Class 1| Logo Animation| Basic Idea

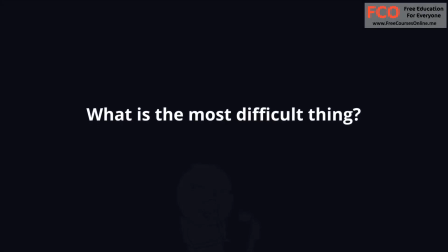The hardest thing usually is to come up with what to do and to invent a mini plot. If you have never done this before, you may think, there it is, the ultimate freedom of expression. But why is it then that it's so hard to get an idea?
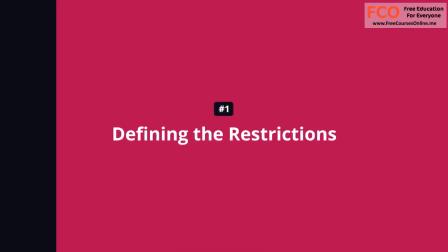It is better to begin with defining the restrictions you'll take into account while designing a plot.
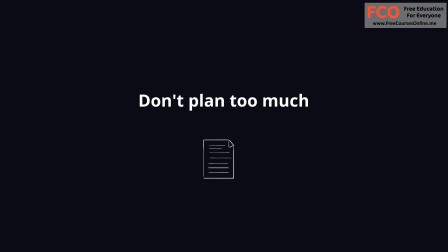The first thing to understand is that we are not creating a short film. Follow the rhythm and the number of plot actions.
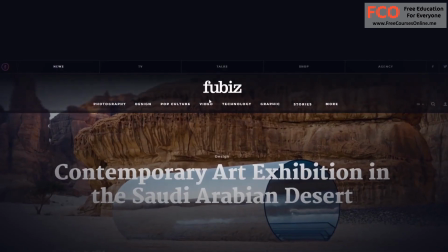Logo animation is most commonly implemented on sites, in mobile apps, or in presentations.
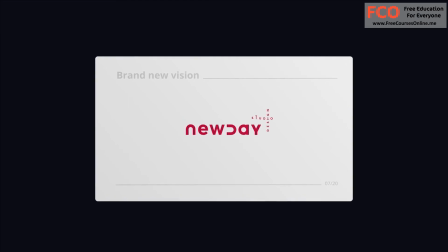It is rarely used in explanatory videos. Don't try to say too much.
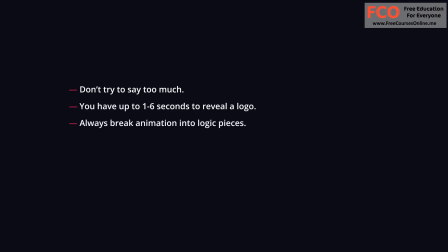It means that you have 1 to 6 seconds to display a logo and tell some mini nano story.
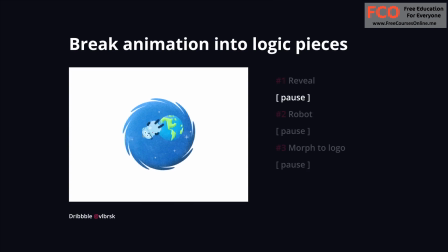We usually break animation into logic pieces in our work. To understand what this means, follow the rhythm. 1, 2, 3. Now this one.
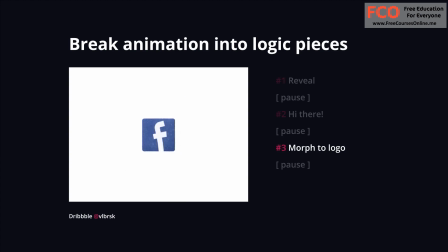1, 2, 3. And this one. 1, 2, 3. Medium-length animations usually have 3 eloquent, so to say, bars or events.
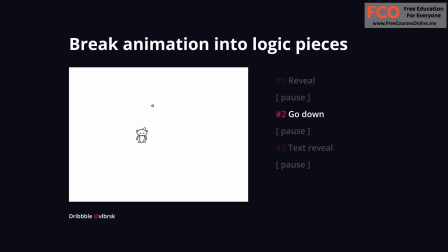This number is enough to fit into the timing and tell a little story about a company.
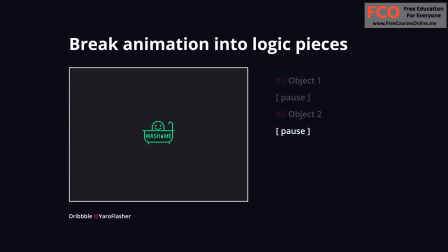You can cut down the number to 2, like here, to save time and make animation more elegant.
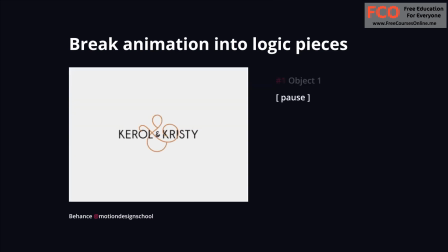You can show everything with 1 event to keep the animation tone neutral.
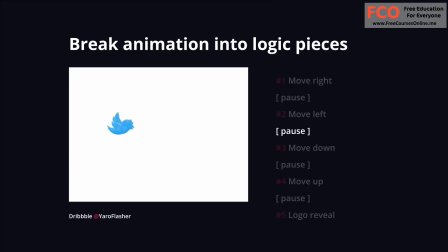On the other hand, you can add another event to display it longer and keep the viewer's attention. As you can see, logo animation is not that eventful, and we only benefit from it since we have more time to polish each event.
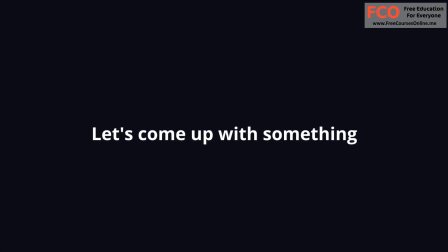As an example, let's think about how we could animate Instagram's logo.
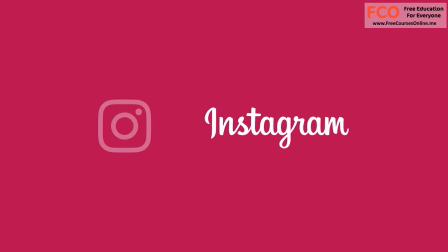Not this icon, but the text. What is the point of Instagram?
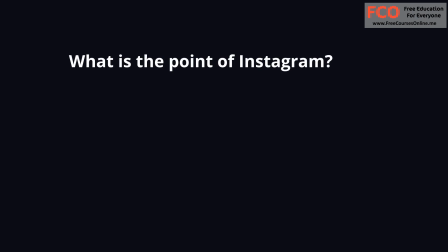First of all, a person taking a picture, posting it to the feed, uploading the photo, likes appearing, many likes,
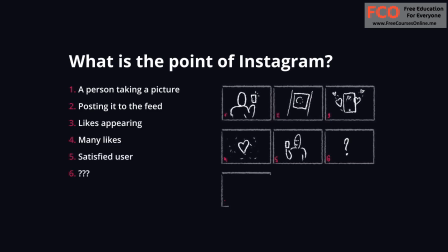satisfied users, some kind of seamless transition to the text. That's the whole story.
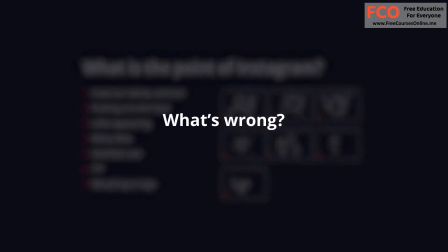Why it isn't good enough for our task.
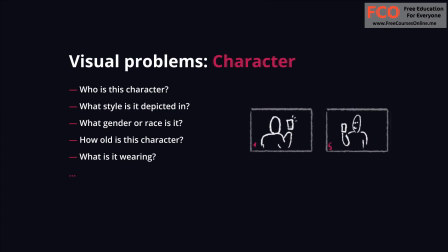A character. A logo doesn't imply a corporate character or style in which this character could be drawn. Who is this character? What style is it depicted in? What gender or race is it? How old is this character? What is it wearing? Why is this character alone?
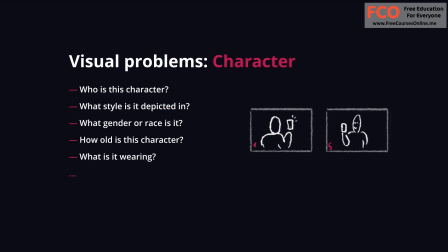If you get an order to create an animated logo, each extra thing you add may look inappropriate.
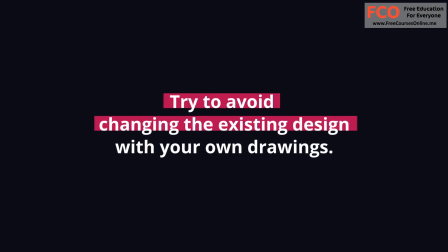Try to avoid changing the existing design with your own drawings. A device with an application interface.
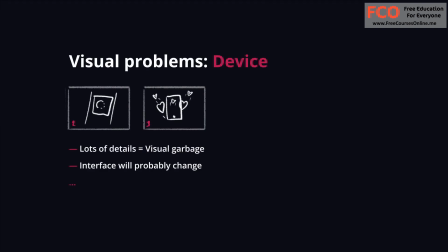The interface contains a lot of details. They are visual garbage that will be hard to display neatly given our timeline and a limited number of events. Besides, the interface will probably change. The applications may look different on different devices.
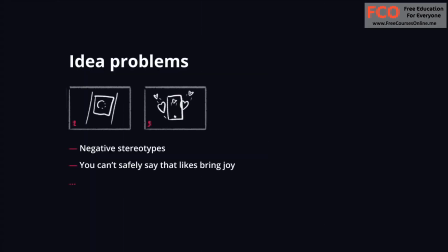Idea problems. Negative stereotypes. Everyone wants a lot of likes, but it isn't the company's goal to provide them. The goal is to allow people to share impressions with friends and capture bright moments of life. You can't safely say that likes bring joy. Technical problems.
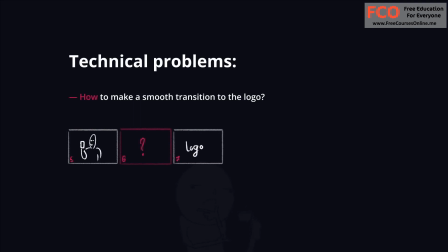There is no clear way to make a smooth transition from all that to the logo.
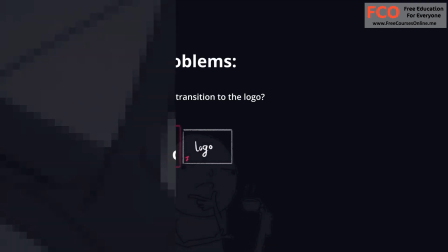And there's one more thing.
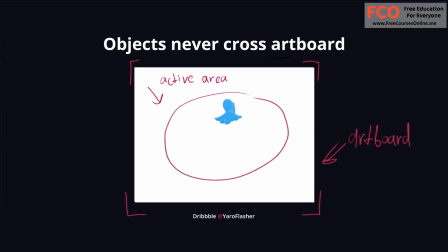In such circumstances, we usually try to make everything that happens with the logo to stay within the frame, without crossing its borders. If it is an intro to a show, it is always clear how and where it will be published.
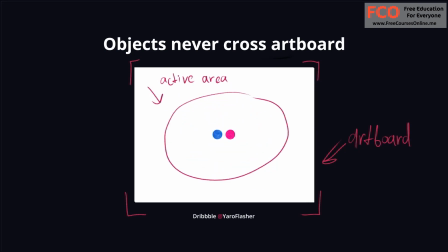But if it's a logo animation, it can be used in many different ways. And you better be ready for that.
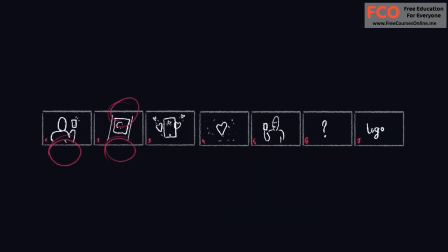I mean, these frames where hands are crossing the border of the screen. How to narrow down the plot and still keep the essence.